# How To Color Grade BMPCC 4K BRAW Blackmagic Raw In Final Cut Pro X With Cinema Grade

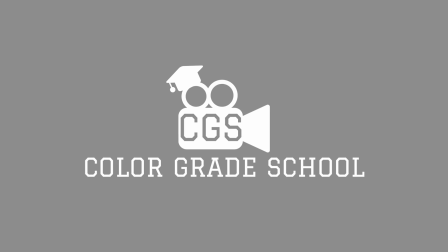0s
Hey YouTube, welcome to Color Grade School.
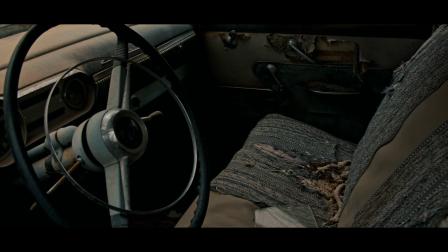2s
Today I'll be teaching you how to color grade the Blackmagic Pocket Cinema Camera 4K's new RAW codec, Blackmagic Raw.
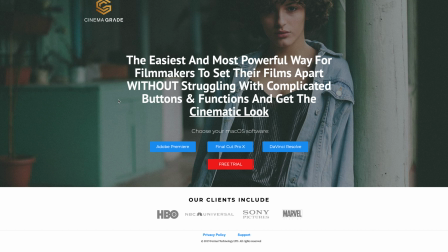9s
We're going to use Final Cut Pro and we'll be using the Cinema Grade plugin. Cinema Grade offers a free trial to download and use for free for 7 days.
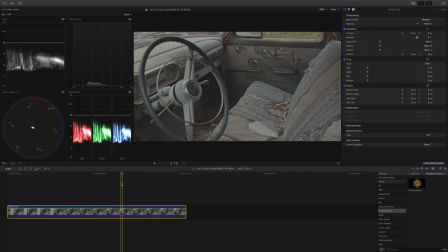17s
The link to download Cinema Grade will be in the description below. This clip was recorded by the Pocket 4K in the Blackmagic RAW codec 3:1. It was loaded in Davinci Resolve and exported in ProRes. We will color grade this shot in 3 simple steps.
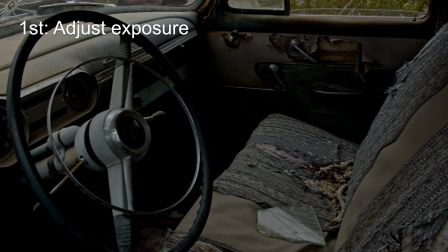33s
First, we adjust exposure. Second, we adjust the color temperature.
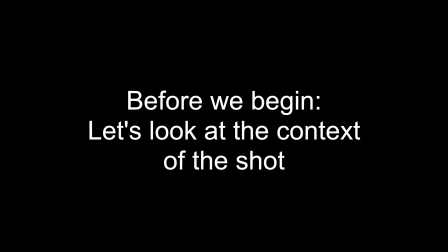38s
And third, we will add a creative LUT. Now, before we begin color grading, let's look at the context of the shot.
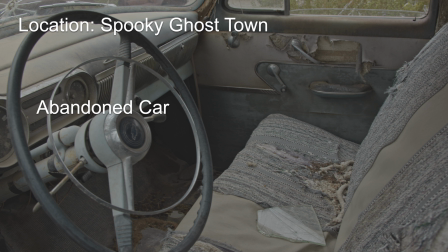45s
This was shot in a ghost town, the car is abandoned, it's torn, and we see glass everywhere. So the look we want to achieve is a dark, eerie look to match the context of the shot.
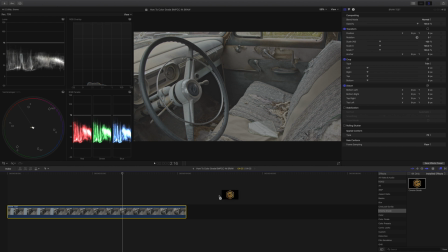55s
Let's begin by adding Cinema Grade to our shot. Let's open the controls and enter full screen mode.
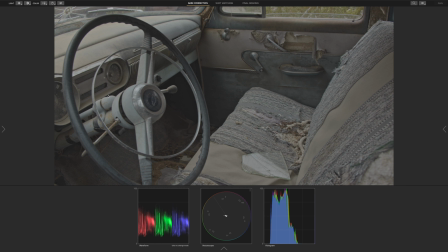63s
What I like about Cinema Grade is that it allows us to click anywhere in the viewfinder and adjust that specific area for exposure or color. Let's begin with step 1, which is to adjust the exposure. Let's go to the light icon and click on shadows, midtones, and highlights.
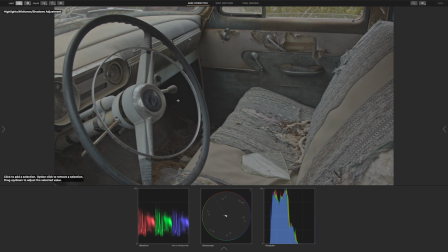80s
Let's begin with the shadows by clicking on the darkest part of the image and scrolling down to darken the shadows.
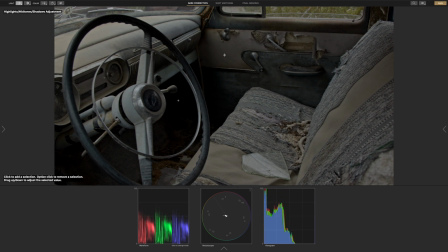87s
Let's click on the door for the midtones and we'll click and scroll down to darken the midtones.
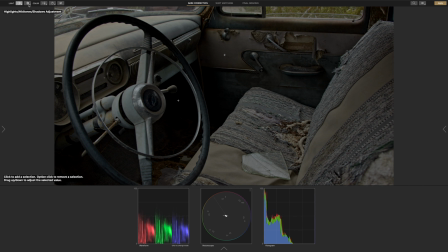91s
Let's also increase the contrast.
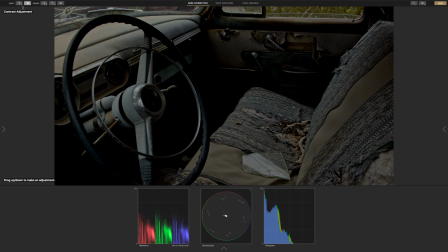95s
Our image looks a little dark, so we'll brighten it up by going back to the light icon and selecting exposure. Let's click and scroll up to brighten the image. Now let's go to step 2, which is to adjust the color temperature. Let's click on the color temperature icon and increase the warmth of the image.
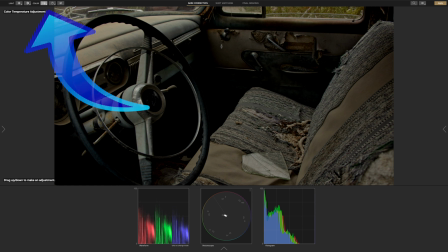112s
There's also icons to adjust saturation, but we won't use them right now, so we'll skip to the final grading tab.
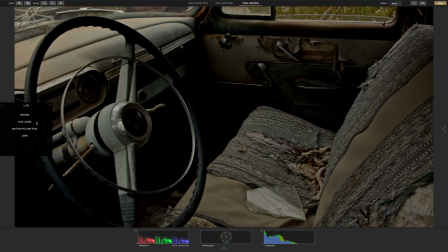119s
On the sidebar, let's select LUTs, film looks, and we'll select the Kodak 2393 LUT.
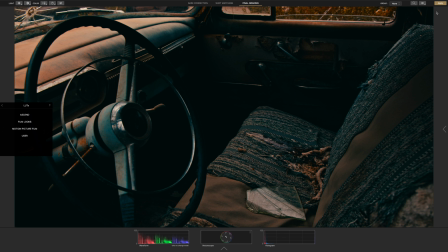126s
Now let's click accept. Our image looks dark and oversaturated, so we'll need to reduce the strength of the LUT by moving the mix slider to the left.
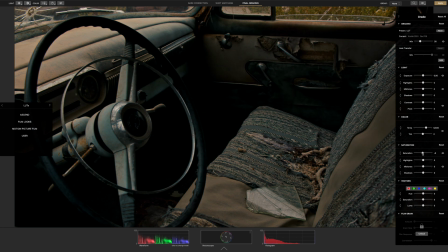134s
That looks good, and we'll reduce the saturation just a bit. Our color grading is now complete, so we'll click apply and exit full screen mode.
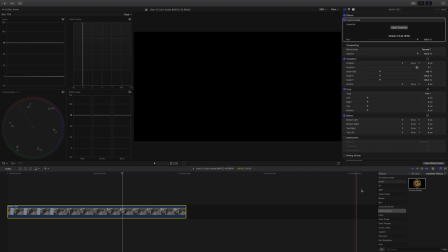142s
Now we just need to add our letterbox to give our shot that cinematic feel.
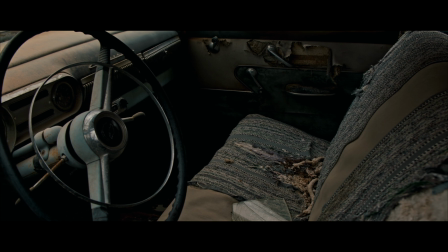147s
If you found this tutorial helpful, hit the subscribe button for many more tutorials on cinematic color grading.
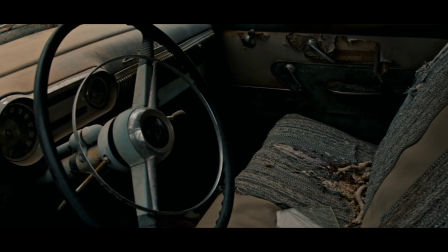152s
This is Color Grade School, thanks for watching, see you next time.